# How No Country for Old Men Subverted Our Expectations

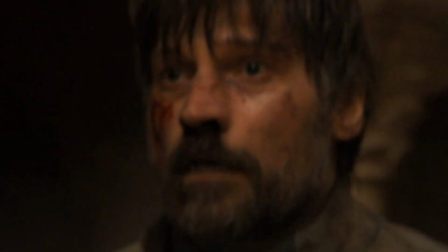8:12 But this was all torn apart when the writers wanted to surprise us by having him go back on everything he had accomplished.
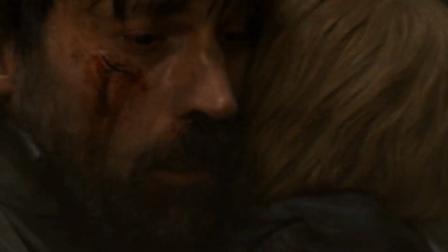8:20 Also that he could get killed by a brick. Foreshadowing is of course a large part of creating a compelling twist.
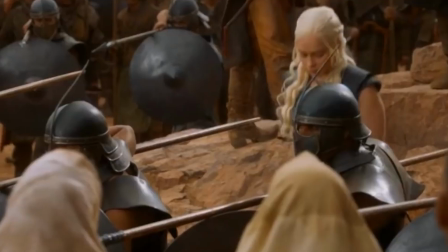8:27 It's important because it gives a sense of cohesion and fairness to storytelling.
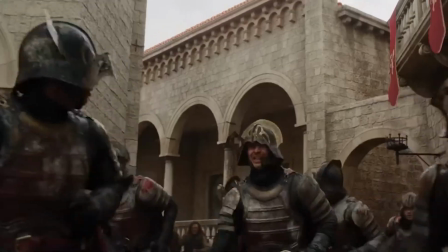8:31 It helps provide the audience with subtle clues and hints that when the twist is revealed, it doesn't feel forced or out of place.
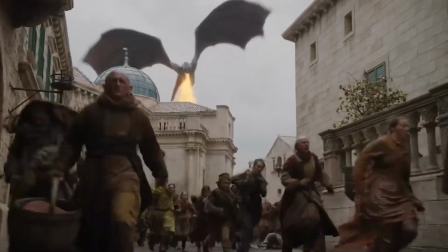8:39 It again makes the shock feel earned rather than being random and forced on the viewer.
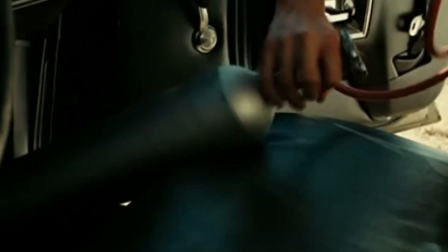8:43 Unlike Game of Thrones, No Country for Old Men does not betray its characters to shock the viewers.
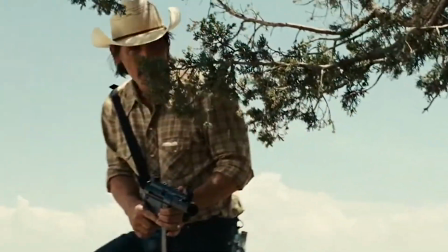8:49 Llewellyn, Chigurh, and Ed Tom are consistent throughout the story, and their endings reflect their strong development.
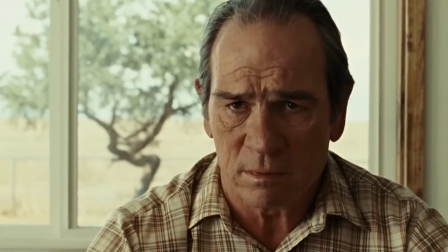8:54 For example, none of us were expecting this to happen.
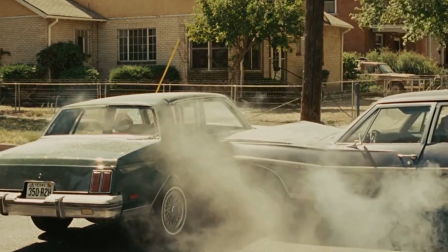9:02 This scene may feel random at first, but becomes eerily familiar once you realize that, like Llewellyn, Anton is also subjected to the rules of chance and fate.
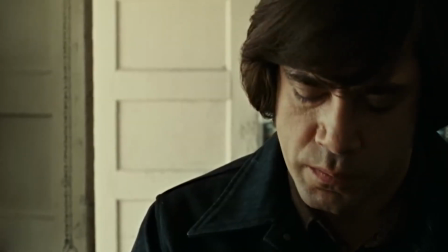9:11 This scene encapsulates Chigurh's whole philosophy of the coin toss and brings his story full circle.
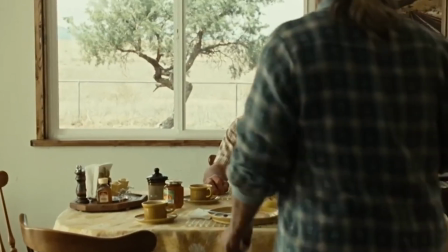9:17 Ed Tom Bell's retirement from police work is another natural conclusion to the character and one that is consistently foreshadowed throughout the story.
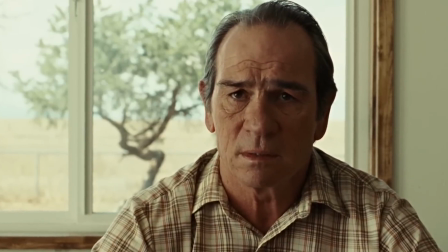9:25 In Bell's opening monologue, the character longs for a bygone era and believes that he cannot keep up with an ever-changing and crazy world.
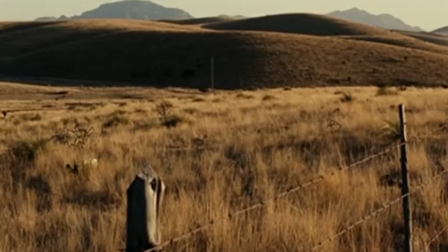9:34 You can't help but compare yourself against the old-timers. Can't help but wonder how they'd have operated these times.
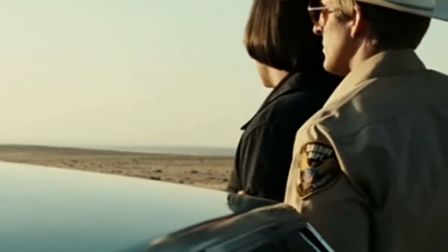9:42 I always knew you had to be willing to die to even do this job.
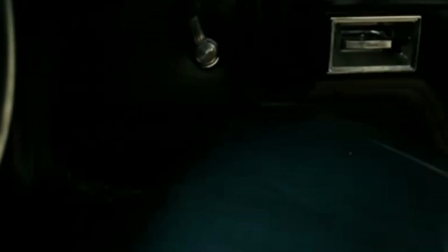9:47 But I don't want to push my chips forward and go out and meet something I don't understand.
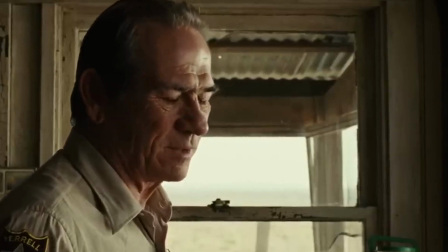9:55 After failing to stop characters like Anton, Bell sees that his time has passed as a lawman,
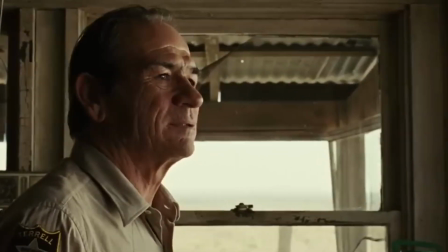10:01 invoking the title of the film itself, that there is no country for old men. The world moves on without them.
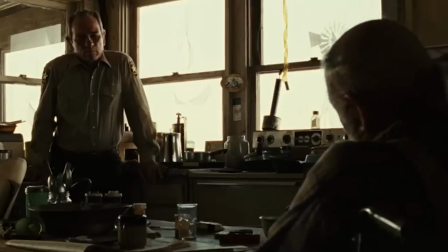10:07 Bell's story manages to be subversive while also being natural to the plot.
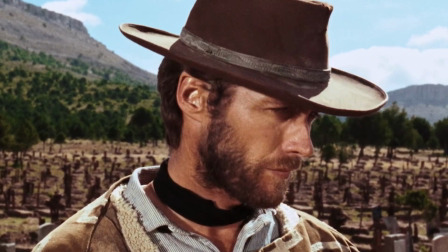10:12 What makes it surprising is that we as the audience are used to the idea that the lawman will catch the villain and stop the evil forces in the story.
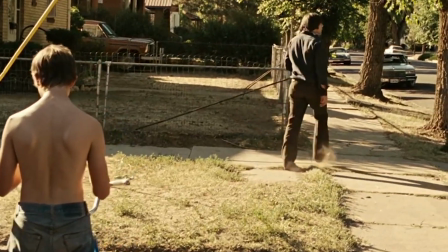10:19 No Country for Old Men does not offer such a comforting ending to the audience,
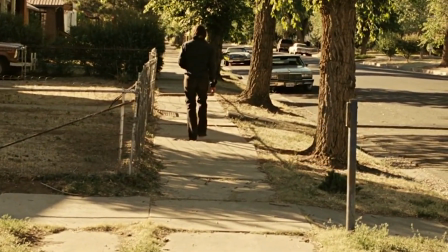10:24 and therefore the movie plays against the predictability of the genre, while at the same time keeping consistent with its characters.
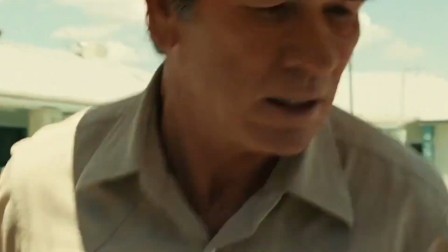10:31 Had Bell decided to stay on as sheriff and hunt down Anton, it would have felt out of place, as it would have been too heroic and stereotypical to fit into the story.
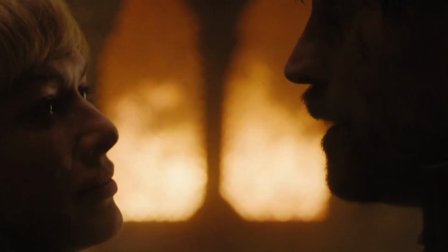10:39 Game of Thrones not only failed to foreshadow Jaime's death in any way, but in fact had gone against the hints and clues that they had previously set up.
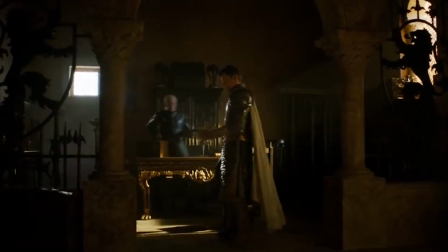10:47 There were plenty of references to Jaime being the one to actually kill Cersei, and his character development up until season 8 had reflected that.
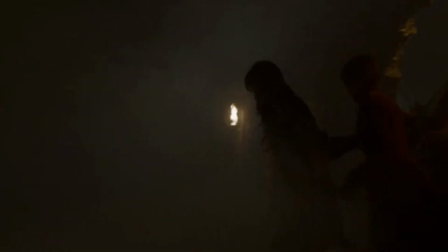10:55 So to have him get killed trying to save Cersei felt out of place and unnatural to the character's fate.
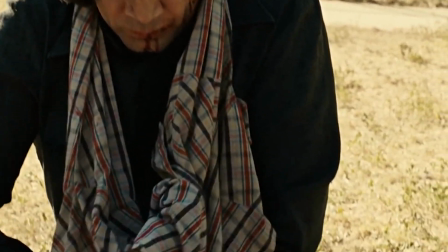11:00 So whether it's the ending of tumbling bricks or a car crash, the finale of a character's story arc should always be reflective of their journey as a whole.
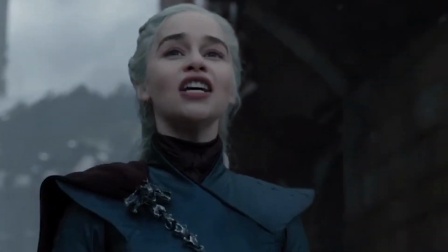11:08 You can't go back on years of character development at the last second and expect people to love it.
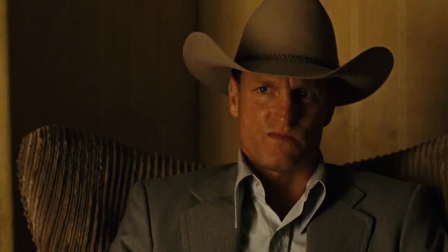11:14 Crazy twists and surprises need to be foreshadowed from early on in the story, so that the audience can realize that the seeds of these ideas were planted from the beginning.
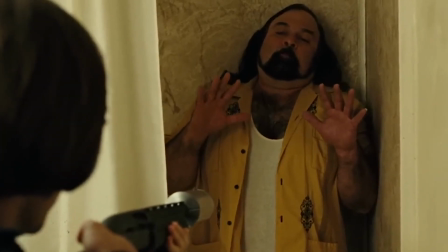11:23 Failing to do this is stupid and dumb, and it makes me angrier than that time that Kennedy almost ratted out the CIA.
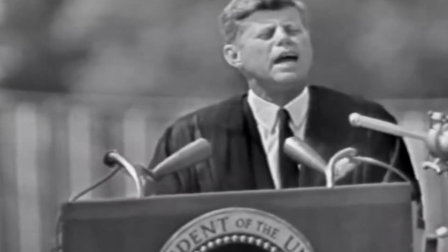11:29 Thank God for Oswald, you glorious man. You made the world a safer place.
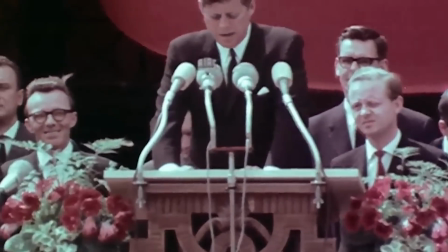11:34 Keep American secrets safe. Keep those fucking hipsters away from Area 51.
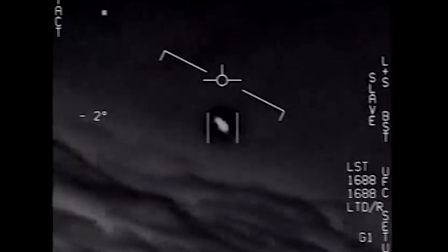11:40 It's none of their goddamn business what goes on there anyway. Jolly West, now that's a real American hero.
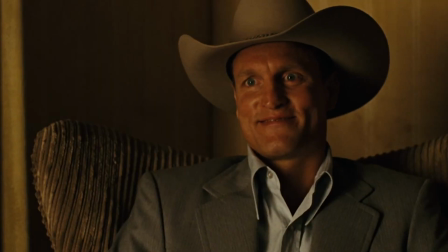11:47 You see what I did there? I mean, you could almost say that I subverted your... That's great. Conclusion.
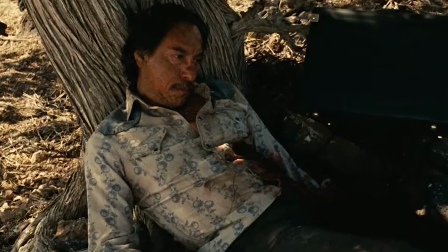11:56 So yeah, if you wanted to be creative and play around with cliches and tropes in your story, the best thing you can do is try to build these ideas into the plot more naturally.
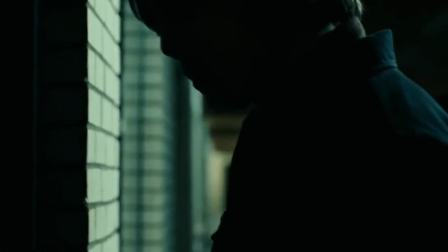12:05 Good storytelling balances surprise with consistency.
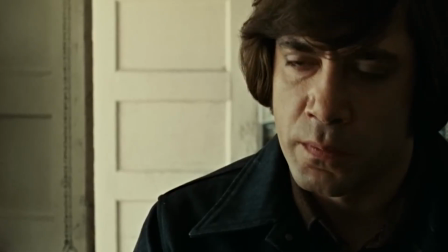12:09 Foreshadowing key moments early on will enhance the narrative and solidify big twists down the line.